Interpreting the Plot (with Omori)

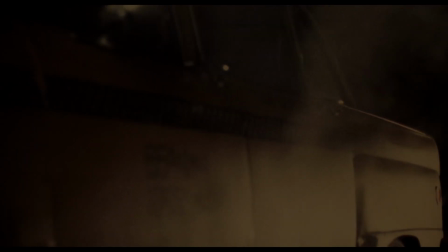7s
In 1976, now prolific director Martin Scorsese released one of his earlier feature-length films, Taxi Driver.
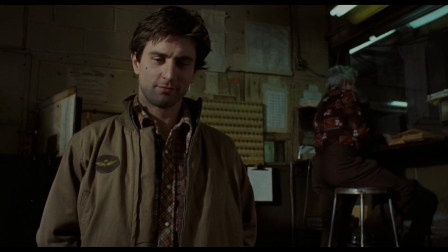14s
The film follows Travis Bickle, a Vietnam veteran turned cab driver working in a stylishly decrepit New York City.
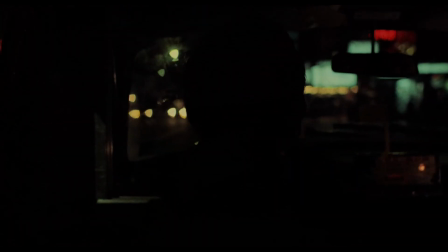20s
The plot's conflict, for the most part, arises from Travis's relationship with two female characters, Betsy and Iris.
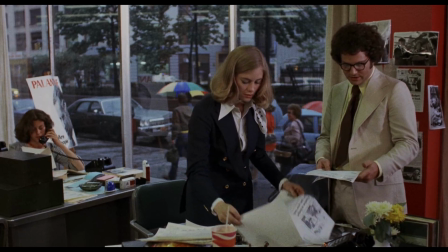27s
Betsy is a career woman working for the presidential campaign of Senator Palentine, with Travis seeking some sort of romantic connection with her before being rejected.
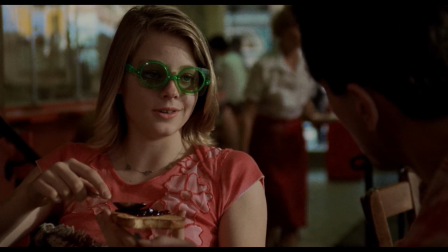36s
Iris is a 12-year-old child prostitute who Travis wants to help escape from her unfortunate situation.
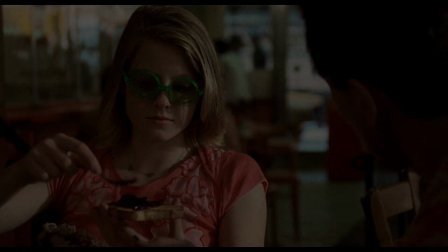41s
Throughout the movie's runtime, Travis slowly becomes more desperate in his search for purpose,
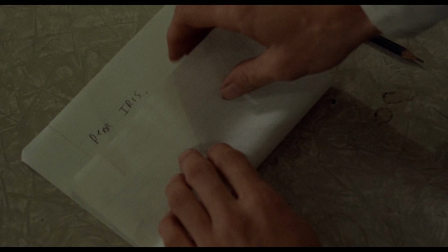46s
up until the last 20 minutes or so, when he realizes that his whole life has been pointed in one direction.
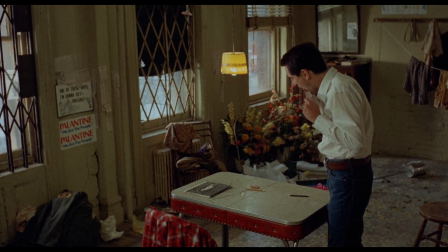52s Now I see it clearly. My whole life is pointed in one direction. I see that now.
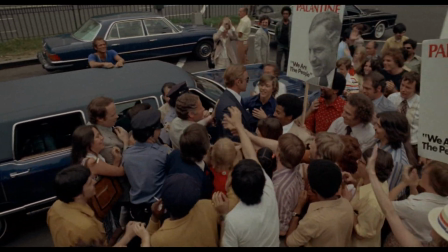59s There never has been any choice for me.
First, he makes an attempt on the life of Senator Palentine, but he's stopped by security.
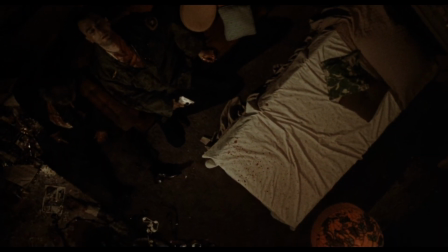66s
Then, he takes part in a gruesome shootout with the group that employs Iris, leaving him in a coma. Following that,
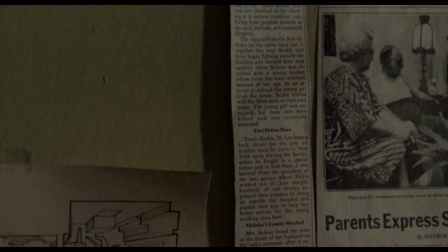72s
a letter from Iris's parents is read out, stating that Travis is a hero for saving their daughter,
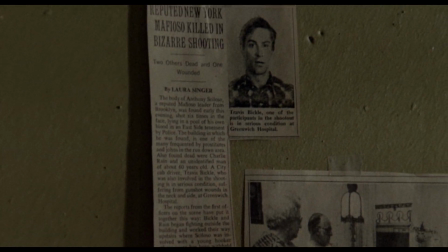77s
along with newspaper clippings praising him for his good deeds.
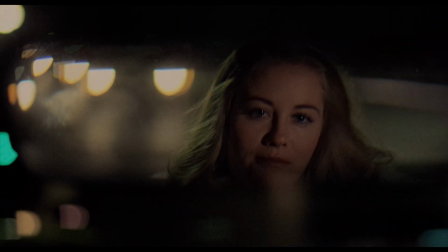80s
The final scene before the credits shows Travis with Betsy, who seems to have gravitated towards him again after hearing about him in the papers.
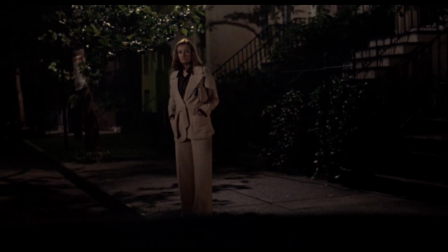86s
But something odd happens after she gets out of the taxi.
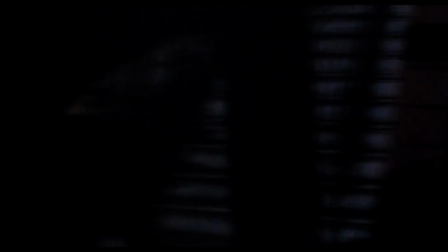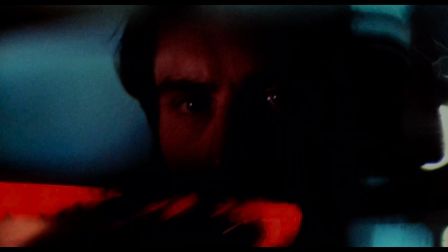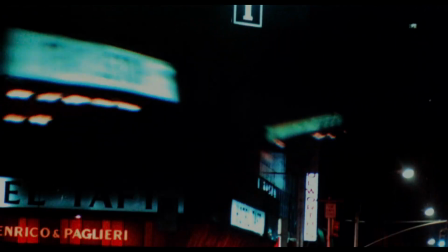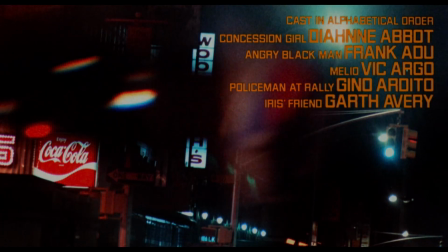109s
Just before the dreamlike credit sequence, Travis sees something in his mirror.
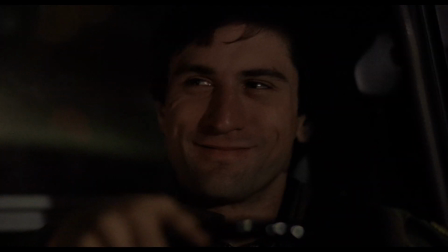114s
Earlier in this scene, note how, until she steps out of the taxi, Betsy is always framed by that same mirror,
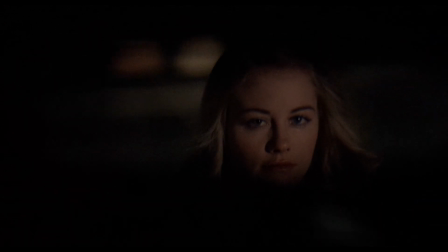120s
and how she seems to simply appear in the taxi as if she was there before Travis got in,
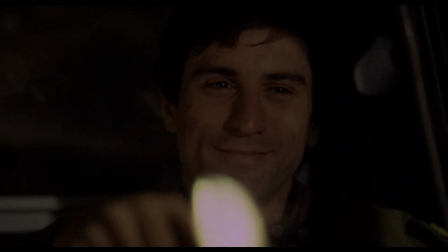125s
which is of course nonsensical. This calls into question how reliably the scene is told, and how much of it can be taken on its face.
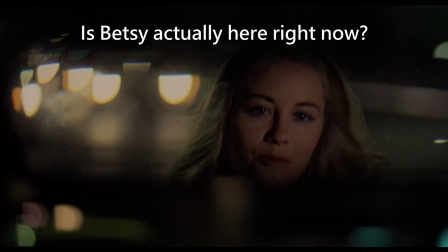132s
Is Betsy's presence here simply a figment of Travis's imagination? Is the scene even happening in a literal sense, or is this a dream of his during his coma?
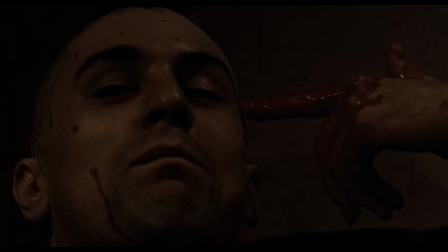140s
Maybe he really did die in the shootout, and these are his dying thoughts, his fantasy of how he's praised as a hero for the path he took.
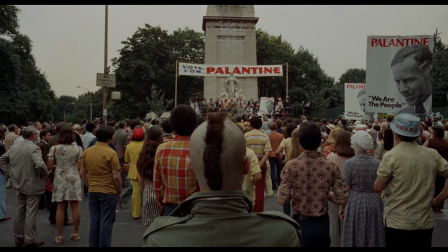147s
And what if he was able to go through with his assassination attempt on Palentine, and that was the story people were left with of Travis Bickle's legacy?
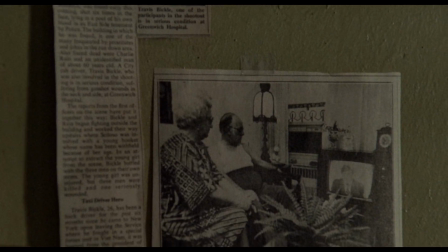155s
Would this still be his fantasy, where people hear of him in the papers as a hero, just as much for murdering a politician as he was for saving a young girl from child trafficking? Then, if these questions can be raised for this scene, what about the rest of the movie?
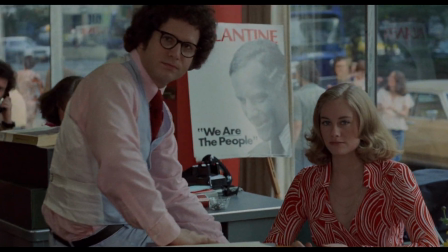168s
I think you can make the argument that Travis's dates with Betsy are entirely a delusional fantasy for Travis,
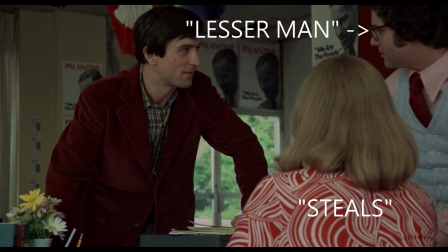173s
where he steals this woman from a lesser man at her work purely through his own charisma.
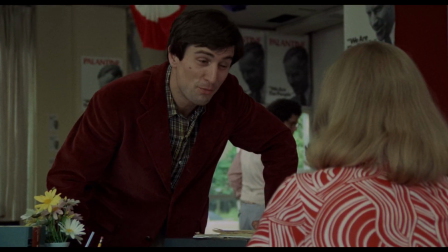178s Because I think that you are the most beautiful woman I've ever seen.
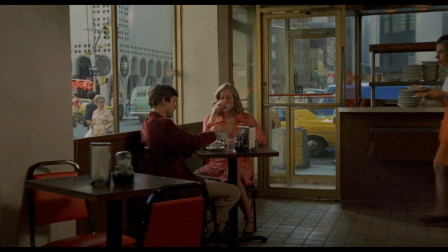184s
During all the scenes where they speak to each other, Travis is dressed in a nice suit compared to the more modest outfit he has on for the rest of the movie.
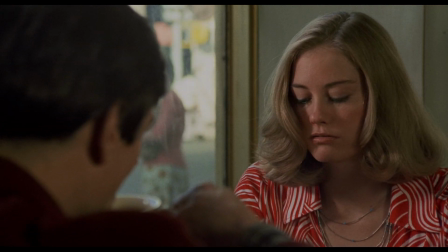191s
And compared to the way that Betsy talks with her aforementioned co-worker, she is far more monotone and less expressive when out with Travis.
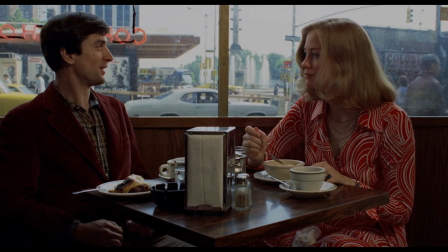197s
This builds on a clear motivation of his character, that being the affection of women and women's approval of him, with Betsy taking the form of his ideal woman.
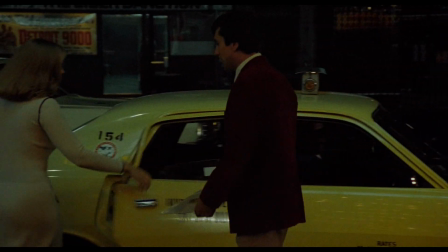206s
But even within Travis's mind, that fantasy slowly breaks down, which ends with him going into the campaign building, now in his normal attire, to berate her.
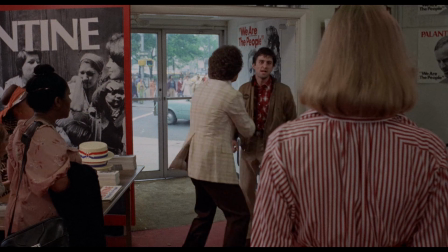215s Come on! Look, come on! You're in a hell, and you're gonna die in a hell like the rest of them. Come on
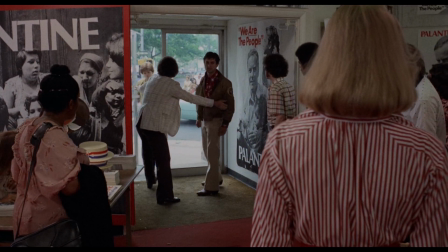220s now! There's a cop across the street. You're like the rest of them. Look, I'm calling the cops. Officer!
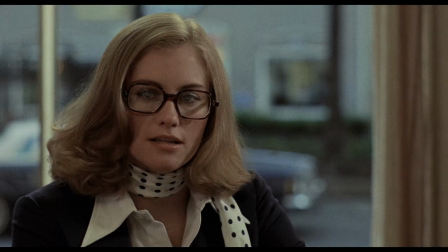224s
Her reaction even leaves it ambiguous as to whether or not she's even seen Travis since she noticed him staring through the front door to the office.
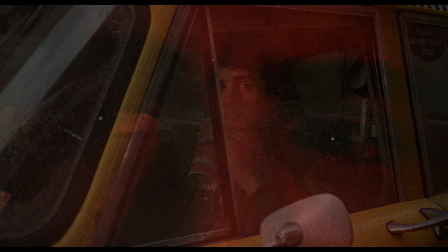231s
But regardless of whether or not any of these interpretations are the correct ones, they all build up Travis's character as a confusing,
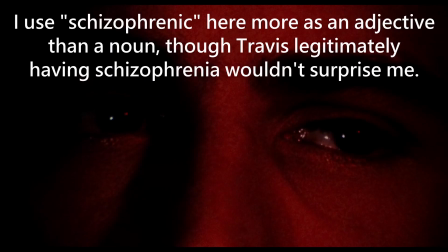238s
contradictory, possibly schizophrenic anomaly in a world that he sees as disgusting and without morals,
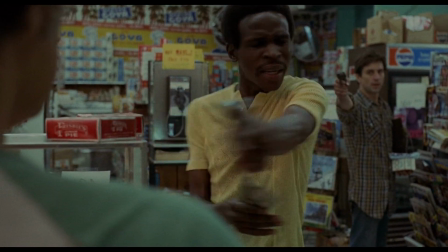244s
hoping to do something right to help rectify that. And what extreme action he takes all comes down to the proverbial flip of a coin.